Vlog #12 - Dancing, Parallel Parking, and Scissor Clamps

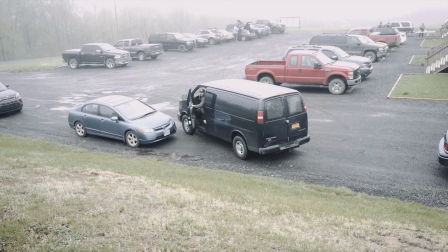[0:09]
How's that look? Perfect! Just kill it right there.
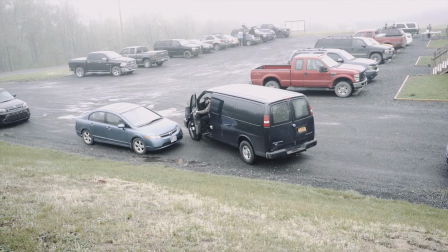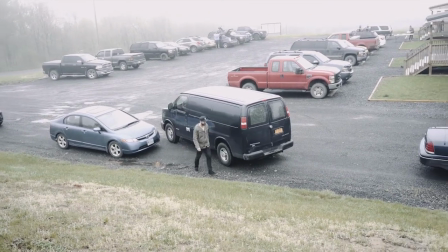[0:18]
Yes! It's the best parallel part of the job I've ever seen.
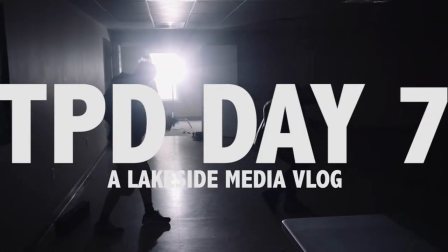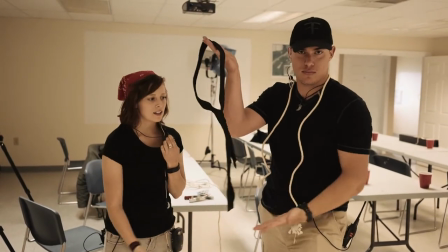[0:28]
Okay, so the Type Honor is being passed today. We do this every day. We gave it to Josiah because he's a department of plus one.
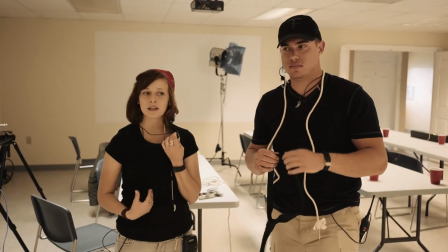[0:35]
And he's pulled it every day and at RAP. He helps the AD team, he helps us. So now it is his day to pass the Type Honor.
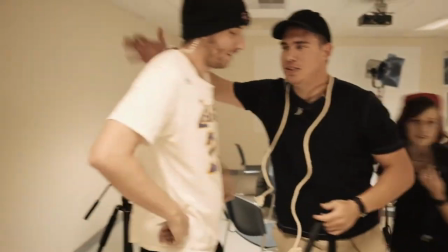[0:41]
Who do you give it to Josiah? I'm giving it to my grip, Kyle. My man right here, this is your first time doing film,
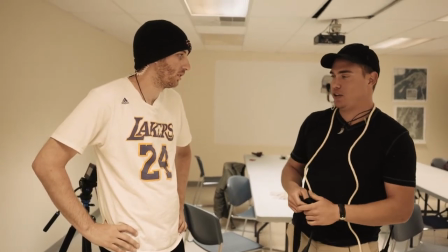[0:50]
anything with grip equipment and you picked it up really fast like Kyle.
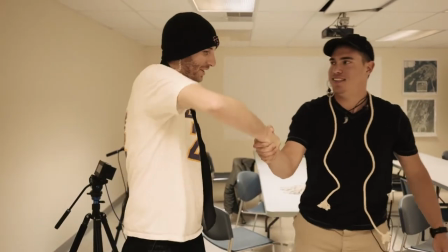[0:55]
Thanks man. Thank goodness to you. Thanks man. Well done for the day, I'll see you guys later.
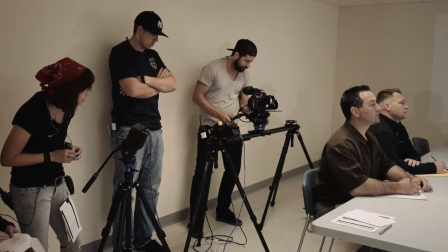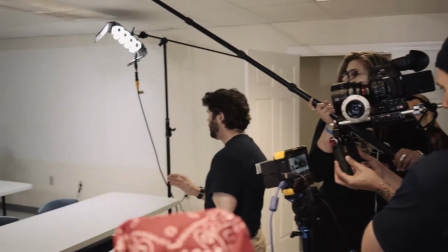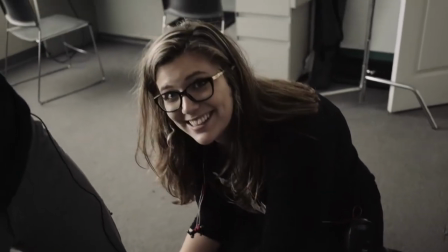[1:12]
Are you harassing another actor? Always. I apologize. I need an adult.
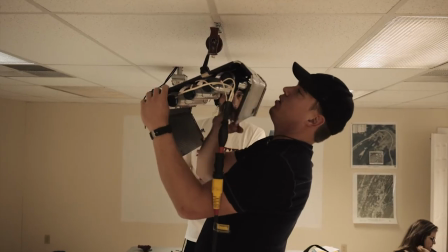[1:18]
I need an adult. We are trying to replicate ceiling lights.
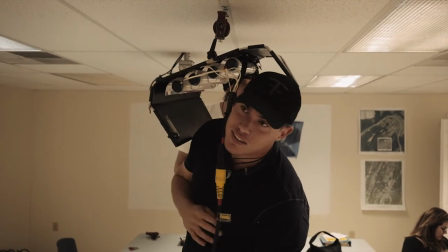[1:24]
Why don't we just use the lights that are in there? Because they suck. The lights aren't bright enough and the color temperature is different.
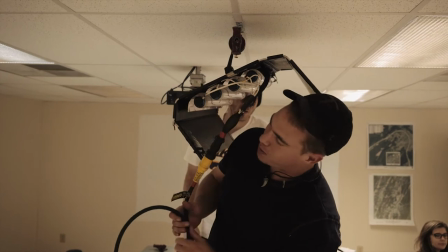[1:33]
So we want a constant color temperature. These are 2 foot 4 bankinos.
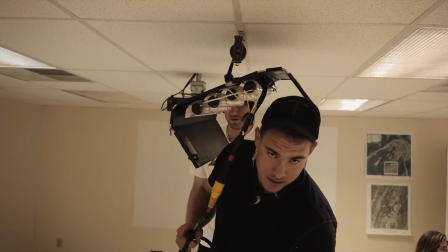[1:40]
I have daylight bulbs in them to replicate fluorescent lights. this is a scissor clamp right here which has a
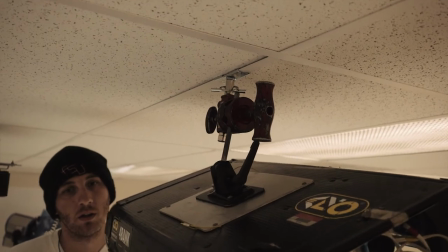[1:48]
grip head connected to it so this lets me hook this up to the ceiling and then I don't have to move it five times when we switch setups so we did a slider shot of a board and we had a black flag over the lens at the beginning
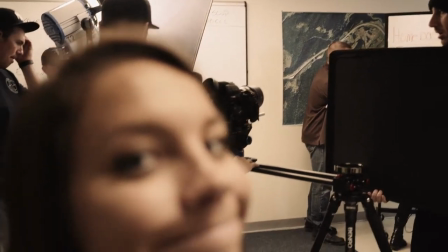[2:08]
and it is because it is a transitional piece in a montage we're just going to be cutting between a bunch of different scenes and thought it would be an interesting transition to slide behind objects and out of other objects into a new scene with each flag that we slide into so
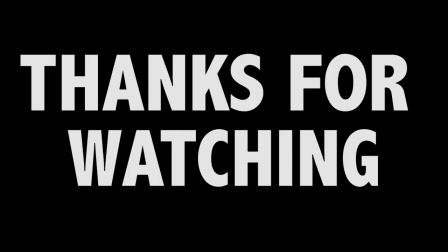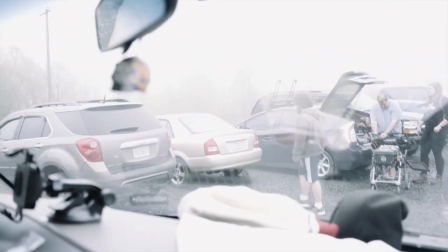[2:33]
Look at this guy, he's going to learn all day long.